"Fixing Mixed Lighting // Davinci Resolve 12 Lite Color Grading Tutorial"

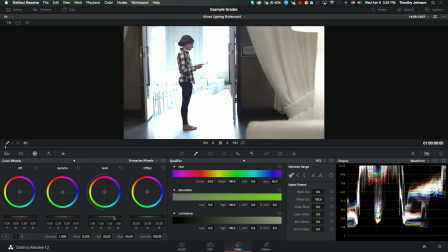4:03 We're going to make this brighter, bring up maybe the mid-tones a bit because that's where her skin and her clothes are a lot. and we'll bring down the shadows here, give a little bit of contrast to her. She's looking pretty good, but as we mentioned before, all these chairs now look totally blown out, which looks not that great.
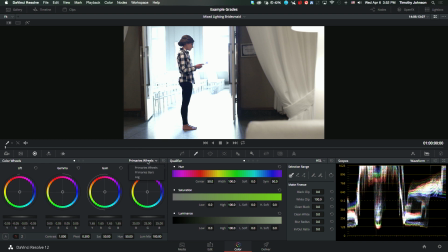4:21 So we'll change this. Within the same node, we change what we're modifying from Primary Wheels to Log. And now we can very much, much more specifically, adjust shadows, mid-tones, and highlights.
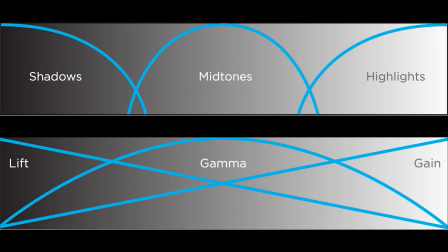4:33 And if you look at this graph, right here, this is from the DaVinci Resolve manual.
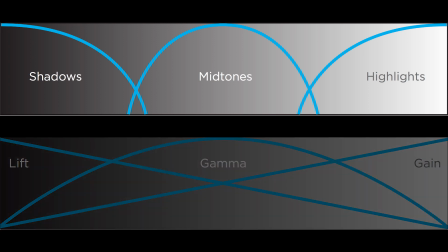4:39 This is a comparison of what's covered by shadows, midtones, and highlights, and what's covered by the primary wheels.
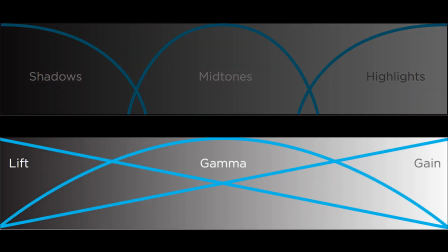4:45 And you see in the primary wheels, there's way more overlap. The highlights affect like 100% of the pure white things, tapering down to basically 0% of the shadows. But it still covers stuff throughout like the whole range of the image, just to varying degrees. Looking at the log adjustments, they're much more specific as to where they cover.
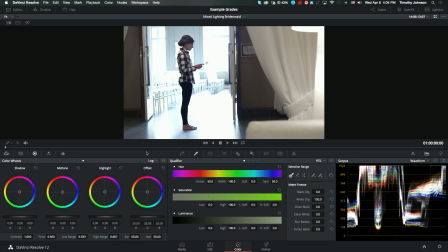5:03 They don't overlap very much. So if we come back here to our DaVinci Resolve window, you can see if I'm in the Log tab here, so not primary wheels but log, I can go to the highlights here and click and drag down here. I'm still just affecting the things within the power window that I drew earlier.
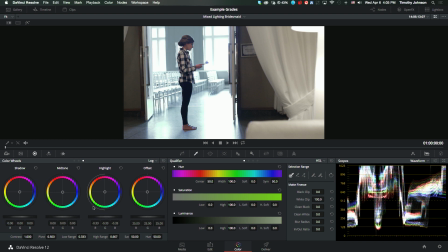5:19 I click and drag this down and you can see it's pulling down those highlights that I had pushed up before in my primaries wheel window. So I used the log to pull that back down and get this detail back. So I've brightened her up and I've still gotten the detail back here.
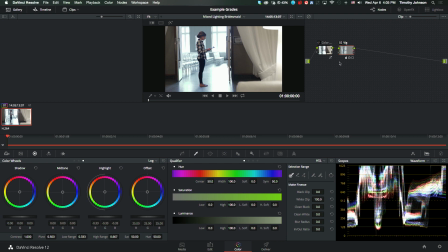5:36 So I hit option F to bring back this view. And now the next thing we're going to do is right click, add an outside node. And I'm just going to label this real quick as outside. And so now I'm just going to affect the things outside of the power window that I drew earlier.
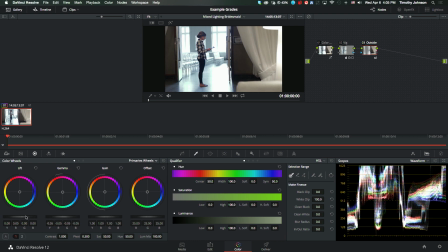5:51 So what I want to do is go back to primary wheels, click, I'm going to bring down the mid-tones a little bit, the highlights a little bit to bring some more focus to her, and the shadows just a little bit to give it some more contrast.
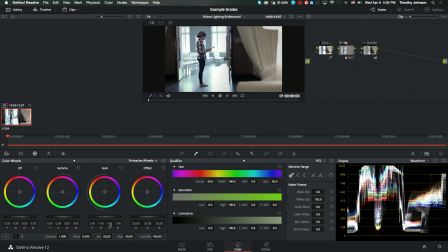6:03 And now that I see it like that, I might go back here into our main power window adjustment and brighten that up just a little bit more here. all right so now what we're going to do looking at her in comparison to everything else i feel like her skin could maybe be made a little
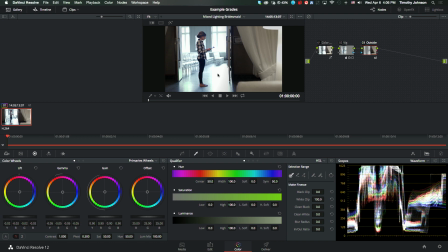6:21 bit brighter and also um it just seems a little bit too red so we're going to do option s go right here i'm going to call this skin her skin was totally fine in real life but in this image it looks a little bit red so we're going to go in here,
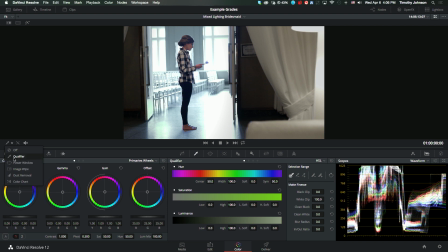6:37 hit option F again, take my eyedropper tool, make sure that's actually going in there, and I'm just going to click and drag around her skin here,
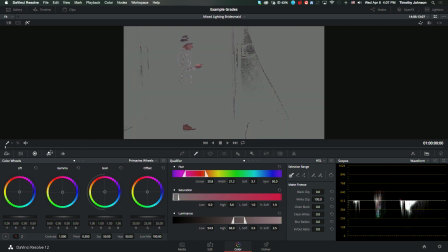6:46 get a little sample, hit shift H to see what I've done, I'll change that back to my arrow, alright, so now I just kind of make some adjustments here, maybe adjust the width a little bit, nope, I want to make sure we have her skin completely.
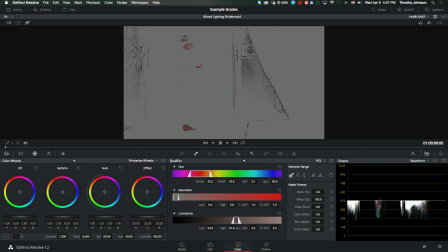7:03 Luminance, I know that her shirt So we're going to pull that back a little bit. Saturation. We're going to remove some of the lower saturation things a little bit. All right, let's see. Does this help if I move it around? Maybe just a touch. All right, so we're going to blur it now a little bit.
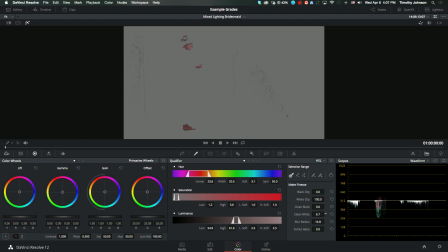7:21 We're going to clean things up a little bit. There we go. Clean the black, get rid of some of that stuff. All right, so we've cleaned the white a little bit. And what we're going to do, you can see we have this kind of halo around. it's kind of extended the mask a little bit beyond just
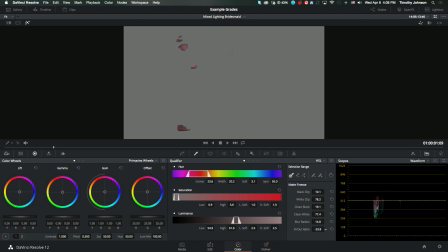7:38 her skin so we can use this down here in out ratio and pull that back kind of tight against her skin
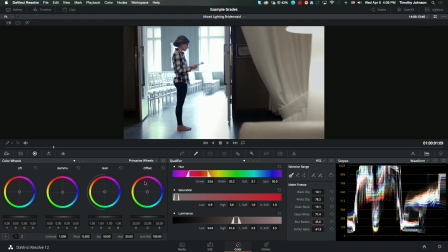7:45 we'll blur it a bit more great all right so now what we can do is just kind of adjust her skin and give it the kind of color and tone that we want I don't really want it green I feel like something right in there might be pretty Pretty good.
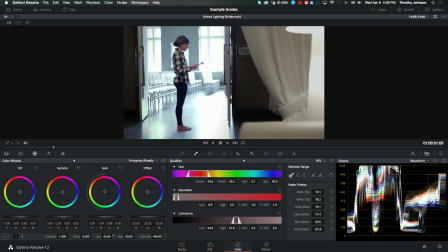8:03 I might take the saturation down just a bit to kind of match everything else. Okay, so one of the last adjustments we're going to make, we're going to add another serial node.